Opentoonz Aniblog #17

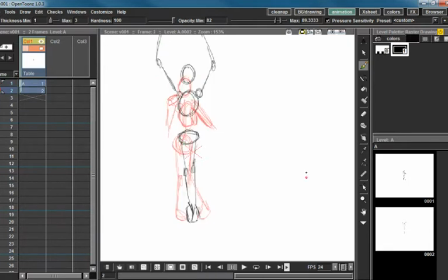This is where having the up and down arrows as your shortcut keys for flipping frames is very helpful. So, because I can just real quick check if it was last frame or the frame before that certain things happened.
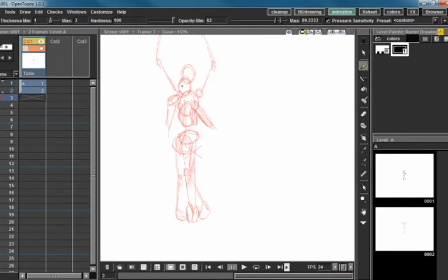So I'm going to pull her head down just a little bit, not a lot, just a little. I'm going to pull her sideways a little bit because I want her to start opening her legs. And it's like she's sliding her foot, but it's resisting.
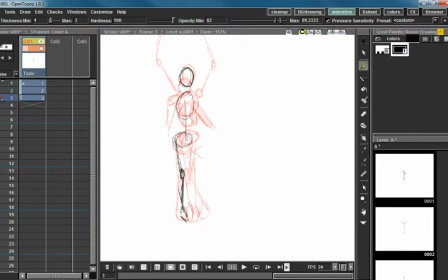So I'm going to kind of keep her knee almost in the same spot. And then this one I'm going to keep almost in the same area actually, because I want it to be her pulling this leg over. We give her a little bit of a twist, and that's fine.
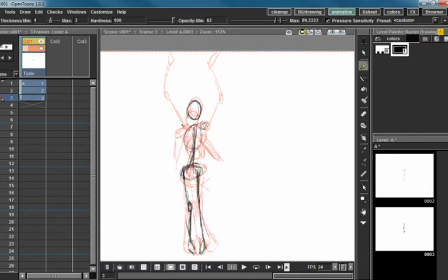Got her shoulders and arms, these beautiful arms here. I cannot dance like this, but I am actually tempted to try learning because,
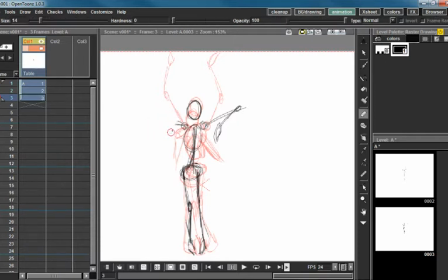not because I think I'd look great K-pop dancing, but because I currently have no way of exercising. It's always 90 degrees outside, so I'm thinking if I could find some space inside and just learn some K-pop dances, that would help me lose some weight. So yeah.
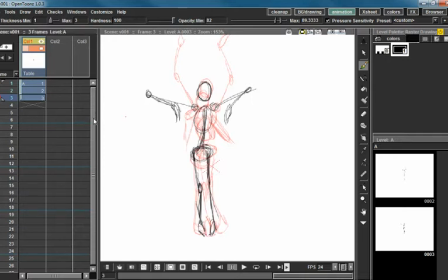Okay, got our third pose there. Let's go ahead and save real quick because to lose it at this point would suck. Okay, turning that off. Okay, now I'm looking at this and I'm going, this elbow is doing something really weird here. I'm going to go ahead and turn onion skin back on,
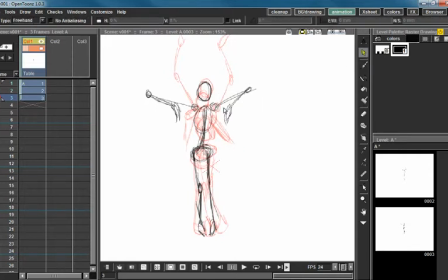and I'm just going to adjust these arms a little bit because I'm getting funky with the proportions here. Just want to make sure that that's kind of realistic in its placement. Same thing goes with this one.
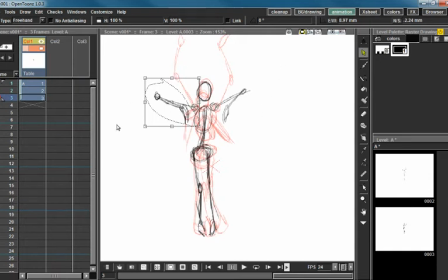Just pull it in a little bit because honestly that was not a realistic arc for the shape of that arm. That's better. Now that we got that, let's go ahead and turn onion skin off and flip through it.
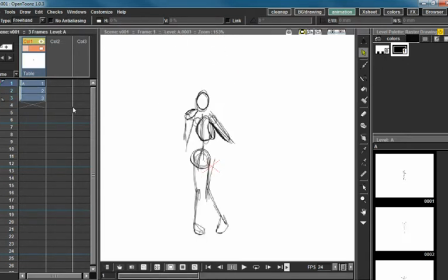That is much closer to realistic.
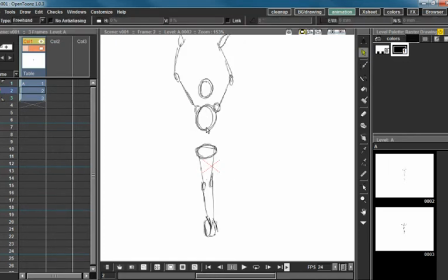I'm noticing that I do not have a spine in here. I'm just going to throw that in real quick.
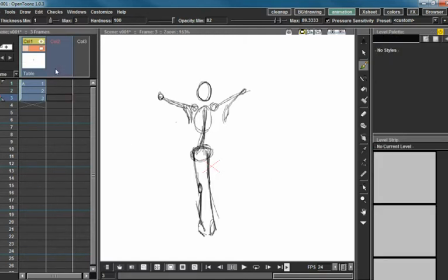Now let's go ahead and pick our next pose.
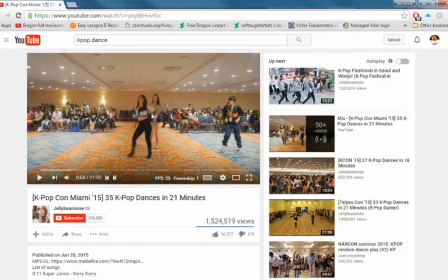Okay, so she's starting to go into this one move where it's like, I think her arm comes down and it goes down and up again, but it's looking like fantastic here, so I'm going to go ahead and use this pose.
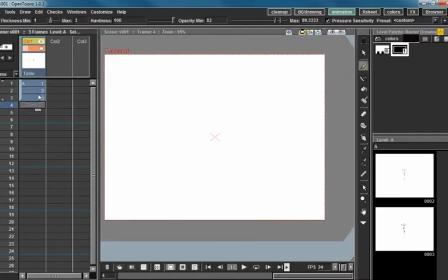Someday I would like to be able to do this in which I do not have to flip through frame by frame to find the poses, but at the moment I am not at that skill level,
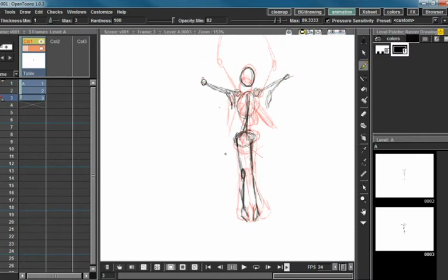so moving on. So basically what's happened here is her head's come sideways because her whole body's come sideways. It's gone down some. She's twisting her body.
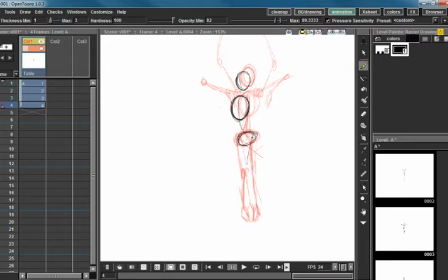This should be relatively the same. This knee is coming back this way, and she's turning her foot now. And then at the same time, this one comes all the way out here because she's bending her leg here to get this shape.
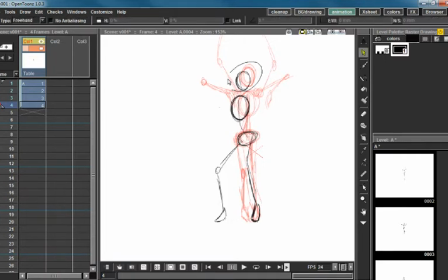And I think I didn't pull her head far enough this way, so we're just going to go ahead and do that. Save, because always save way more than you think you need, because it's that one time that you don't save that really sucks.
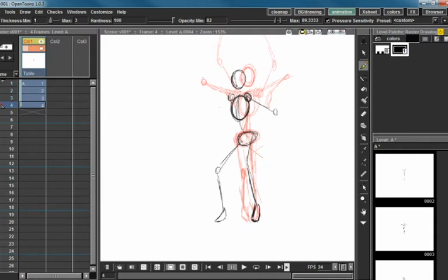Again, paying attention to these arcs like I wasn't doing before and should have been.